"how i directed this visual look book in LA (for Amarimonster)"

What up everybody, it's your boy Jmar Varei. I'm a music video director, filmmaker, and artist. And today, we're actually not breaking down a music video. We're going to be breaking down a fashion lookbook video that I directed for my good friend and amazing choreographer, Amari Monster. She has a clothing brand called AMX. As you can see, I have the hat on too. You'll probably see it in the video, but yeah, her stuff's dope. She's an amazing artist herself and dancer, and I'm always, always pleased to work with her. yeah without further ado let's just get into it i had a lot of fun we're gonna watch it together i haven't seen this video in a minute but i'm really really excited to see this again and uh just go over it with y'all give a little breakdown talk about it a little bit let's get it
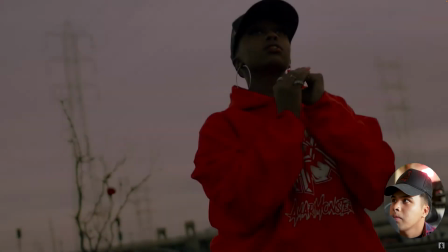[0:45]
amari monster nice logo yep love
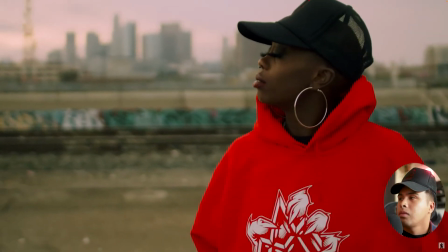[0:55]
this in the middle of downtown la
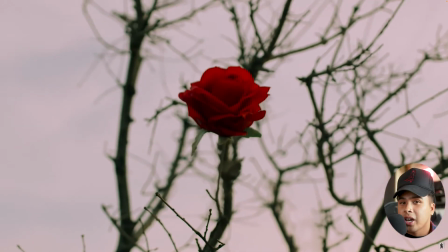[0:59]
look at that shout out to jay 26 does he
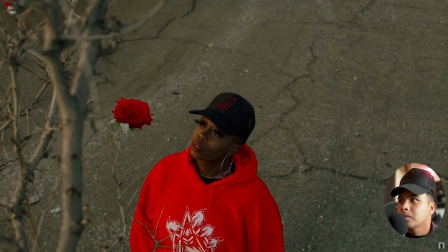[1:04]
dp'd this project so let's talk about this for a second and pause so let's talk about this scene real quick right it's very abnormal for you to see
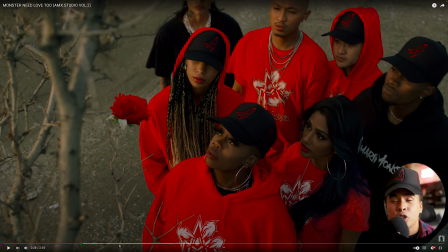[1:17]
a rose let alone a tree in the middle of downtown we shot this on train tracks where there's no trees around there's literally just cars and rocks so seeing a tree in the middle of this like you know downtown lot
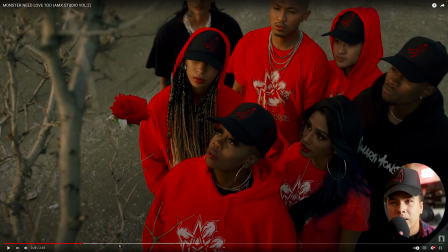[1:33]
with a lonely rose on it and that rose itself is rich it's vibrant and it's it's beautiful it's a beautiful red rose for that to be in the middle of downtown LA a really busy busy busy place I just thought that it was so like mysterious and interesting and it already sucks me in as the as the audience to be like oh wow that's interesting
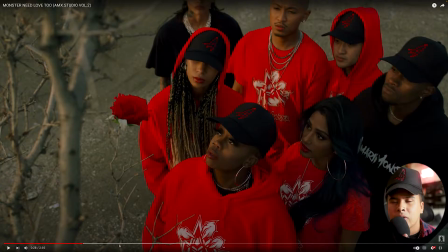[1:55]
that's that's something you don't normally see it reminds me of Tupac and like you know Tupac had that poem the rose that grew from concrete which is also very abnormal you don't see roses growing from concrete so I thought I wanted I knew I wanted to implement something of that nature into this video and And because the clothing is actually bright red, I knew that I wanted to have it just, you know,
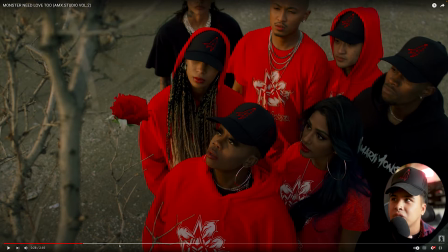[2:22]
color coded with the rose and matching with the rose. And it just all worked out. So I thought this scene was beautiful. And what I also love about this scene that you're looking at right now, where you see, you see, like, let's let's backtrack for a little bit.
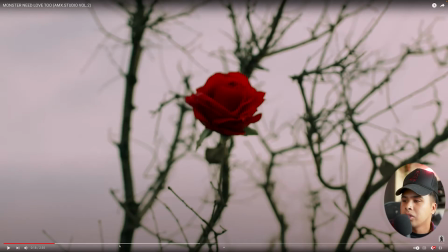[2:36]
You see the rose, right?
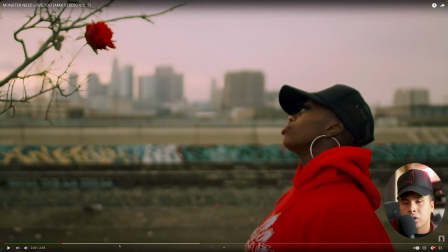[2:40]
And then you see she's alone. There's nobody in sight. It's literally just her in the rose. and then in this next scene you see
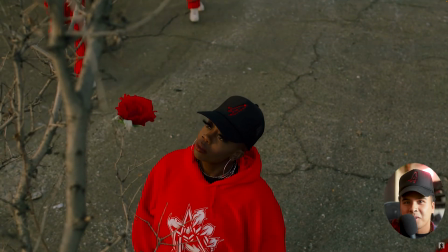[2:47]
all the friends come out of nowhere right i thought this was so
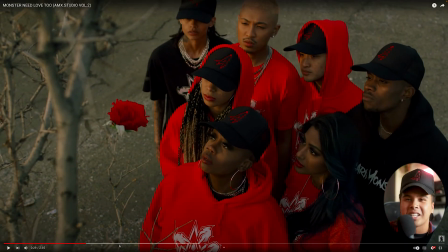[2:52]
interesting and mysterious just everything about this intro of this look book is so mysterious and i love it because it just it just intrigues you and it gets you sucked in as an audience and and you as a viewer looking at this you're wondering now like whoa how did where do these
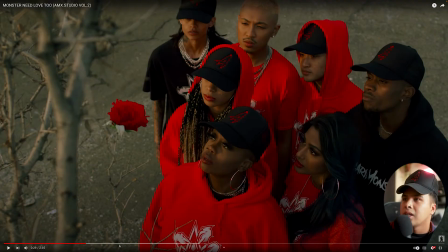[3:08]
people come from you know what i mean so that's why i love this scene so much and that's why i like really really think it also fits amari's mysterious like vibe that she has she's she's mysterious but she's also so dope and like you you're intrigued and you're interested in wanting to know who she is as a person so this is what i love so much about this the lonely rose is what i call it and
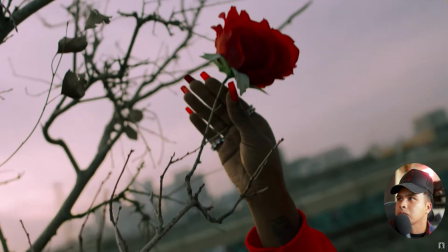[3:35]
then she picks it up yep